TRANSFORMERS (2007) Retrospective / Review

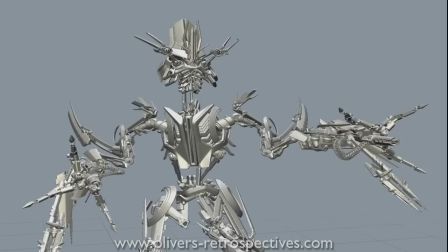[14:20]
The amount of hard work and design it takes to create one character.
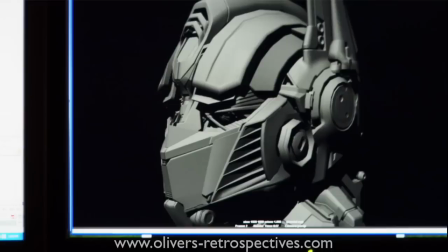[14:24]
And with the wide variety of Transformers they have on screen, you can imagine the large numbers required to create the full lineup.
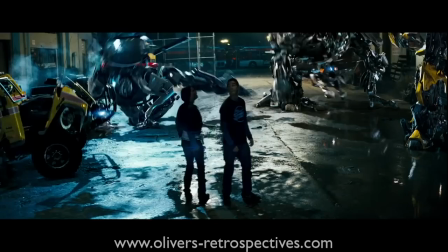[14:32]
For example, if they had 3 Autobots in one shot, it would take 38 hours to render one frame.
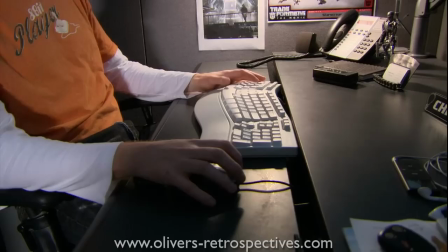[14:39]
Unsurprisingly, ILM had to upgrade their facility to cope with the render times. Many of the animators at ILM were big Transformer fans and were desperate to work on the movie.
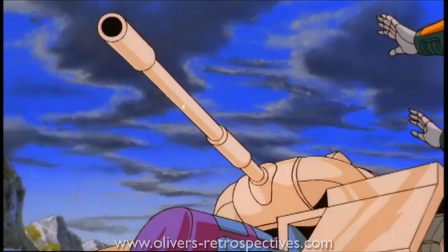[14:48]
Michael Bay gave them a lot of freedom on the Autobots and Decepticons in deciding how they move
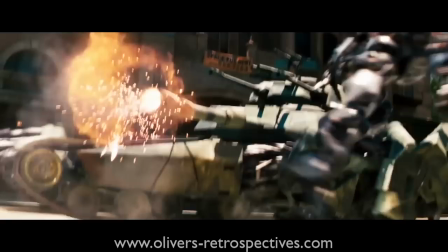[14:53]
or acted in a scene. The animators threw in references to the animated movie from 1986.
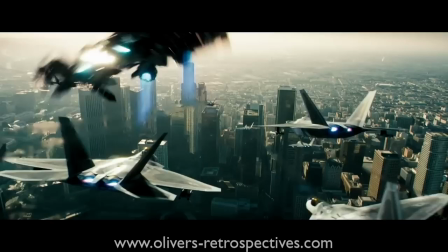[14:58]
There was a clear passion there with the FX team to really show off the Transformers, and they certainly did a great job making them look cool and dynamic on screen.
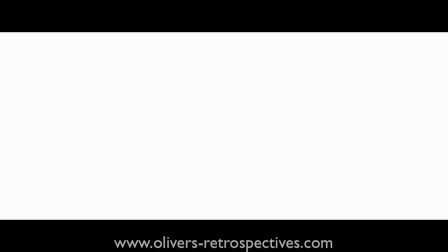[15:07]
Michael Bay instructed the animators to observe footage of two martial artists and numerous martial arts films to make the fights look graceful instead of having slow, lumbering fights.
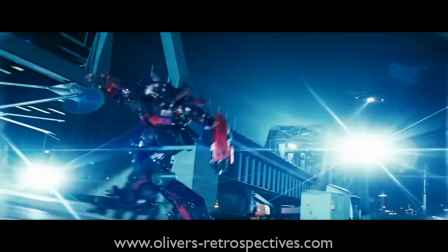[15:17]
When the Transformers are seen up close, they would often move fast, but seen from a wider shot, they would move slower in order to give a sense of their weight.
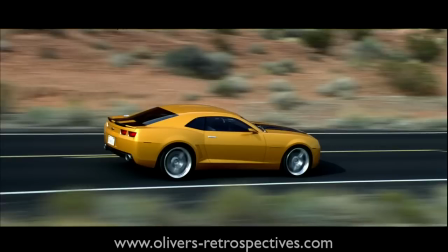[15:25]
Michael Bay, who has directed numerous car commercials, understood ray tracing was the key to making these robots look real.
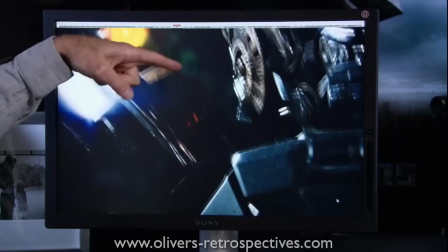[15:32]
The CG models would look realistic based on how much of the environment was reflecting on their bodies. They took hundreds of on-set photos to make the lighting match the Transformers so that they blended with the background elements seamlessly.
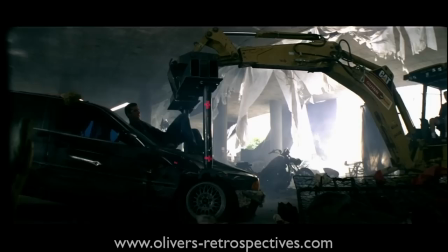[15:44]
Steven Spielberg encouraged Bay to restrict computer-generated imagery to the robots and background elements in the action scenes.
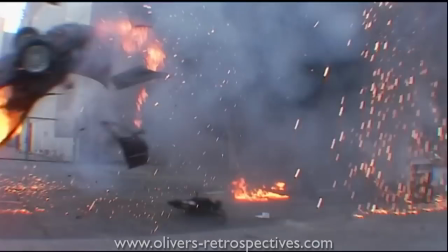[15:51]
Stunts such as Bone Crusher smashing through a bus were done practically, while cameras were placed in the midst of car chases and explosions to make it look more exciting.
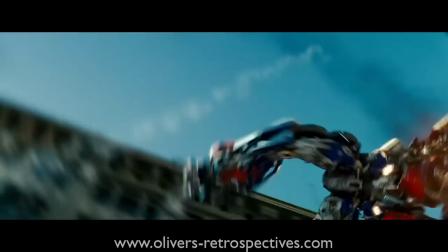[15:59]
Bay tried to do everything in camera before any CGI was added. There are miniatures in this film, and there's a great shot in the film where we see Megatron has transformed into his spaceship and Prime is hanging onto him.
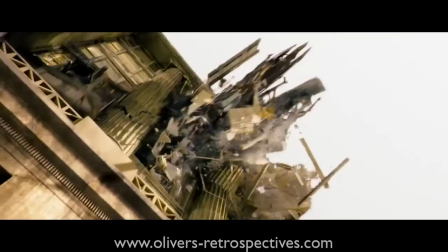[16:11]
Megatron flies through the air, smashing into a building and flying through it, causing tons of damage. It's an awesome visual effect and one of my favourites in the movie.
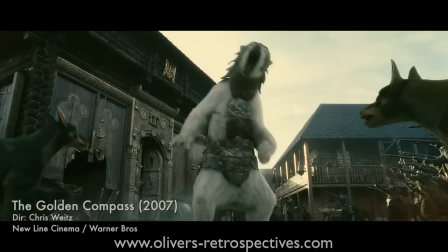[16:20]
The visual effects were nominated for an Academy Award, but lost out to The Golden Compass, which is a film I think most people have forgotten about.
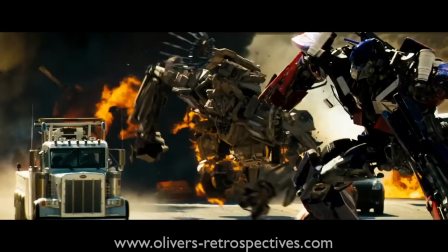[16:28]
I think this movie clearly should have won that year, because the amount of detail and time dedicated to just one Transformer is worth a round of applause and an award.
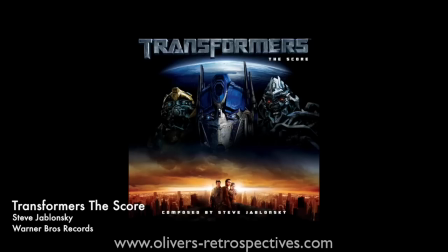Steve Jablonski composed a score to Transformers, and Hans Zimmer produced it.
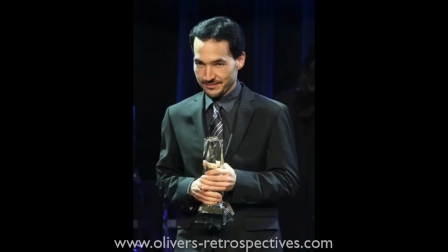[16:52]
Hans Zimmer was Steve's mentor and really helped him get a leg up in the industry.
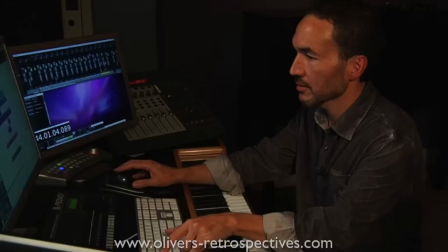[16:57]
Steve had collaborated with Bay on the island, and Michael thought Steve would be a good choice to tackle Transformers.
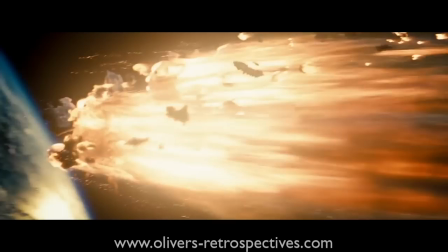[17:03]
Steve brought on a bunch of new themes for the characters and the Allspark, creating roughly 90 minutes of music.
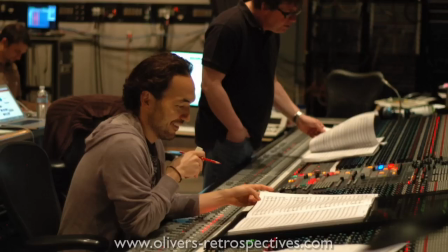[17:10]
The score itself does take on that very familiar Hans Zimmer sound, but with Steve writing,
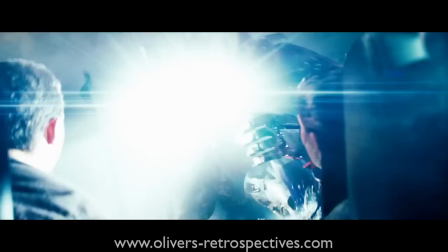[17:15]
it distances itself somewhat from being another clone of Zimmer's work. The original themes he brought on gives the movie a unique soundscape and character.
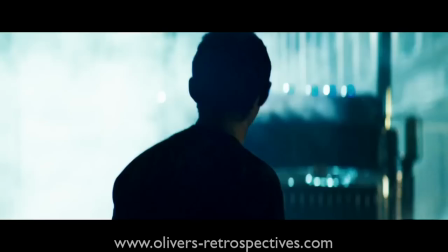[17:23]
I was impressed with the score at the time, and it felt like a natural fit to the Transformers universe.
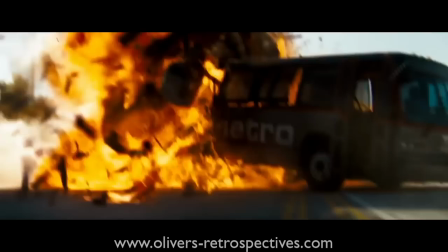[17:29]
When the Autobots arrive on Earth, it really captures the essence of those characters,
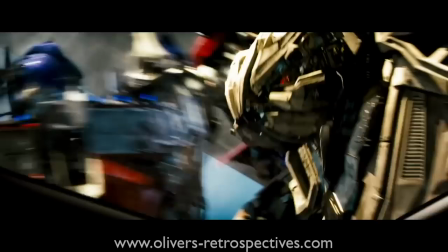[17:33]
and there was a great moment I love when Prime takes on Bonecrusher on the motorway, which is also the best action sequence in the film. The music basically copies the Terminator,
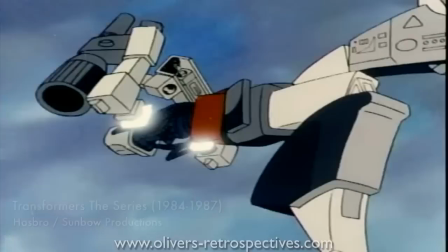[17:45]
which I'm sure was done on purpose as a nod to the series, as we see two robots battle each other.
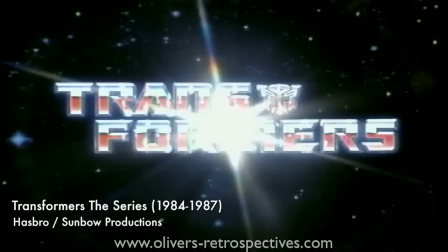[17:50]
I'm sure fans of the classic show and animated movie were disappointed there was no attempt to update the classic theme tune,
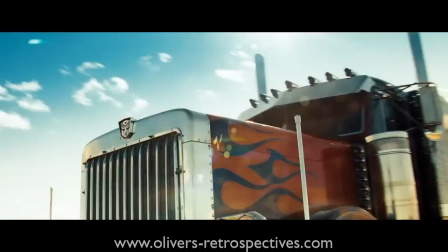[17:57]
and with all the sequels they still haven't done a new take on it, which is a little frustrating. When the movie came out, there was no soundtrack release available, but what fans got was an album featuring all the rock and rap music that featured in the film,
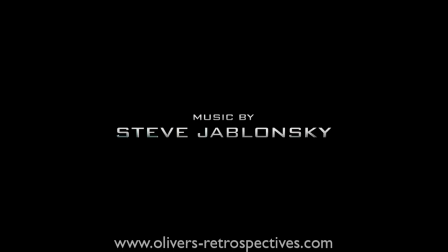[18:10]
from artists such as Linkin Park and the Smashing Pumpkins. The album even included songs that weren't used in the movie, and none of the score by Steve Jablonski was included.
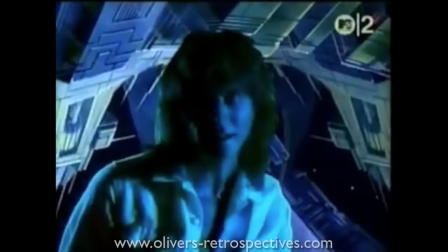[18:19]
The album got pretty bad reviews, but sold relatively well.
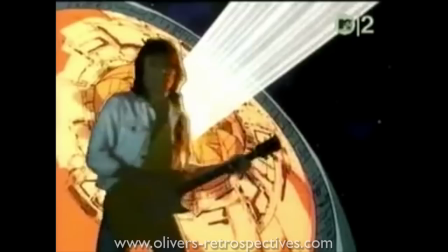[18:23]
Stan Bush, who wrote the tracks The Touch and Dare for the original animated movie, did submit two songs.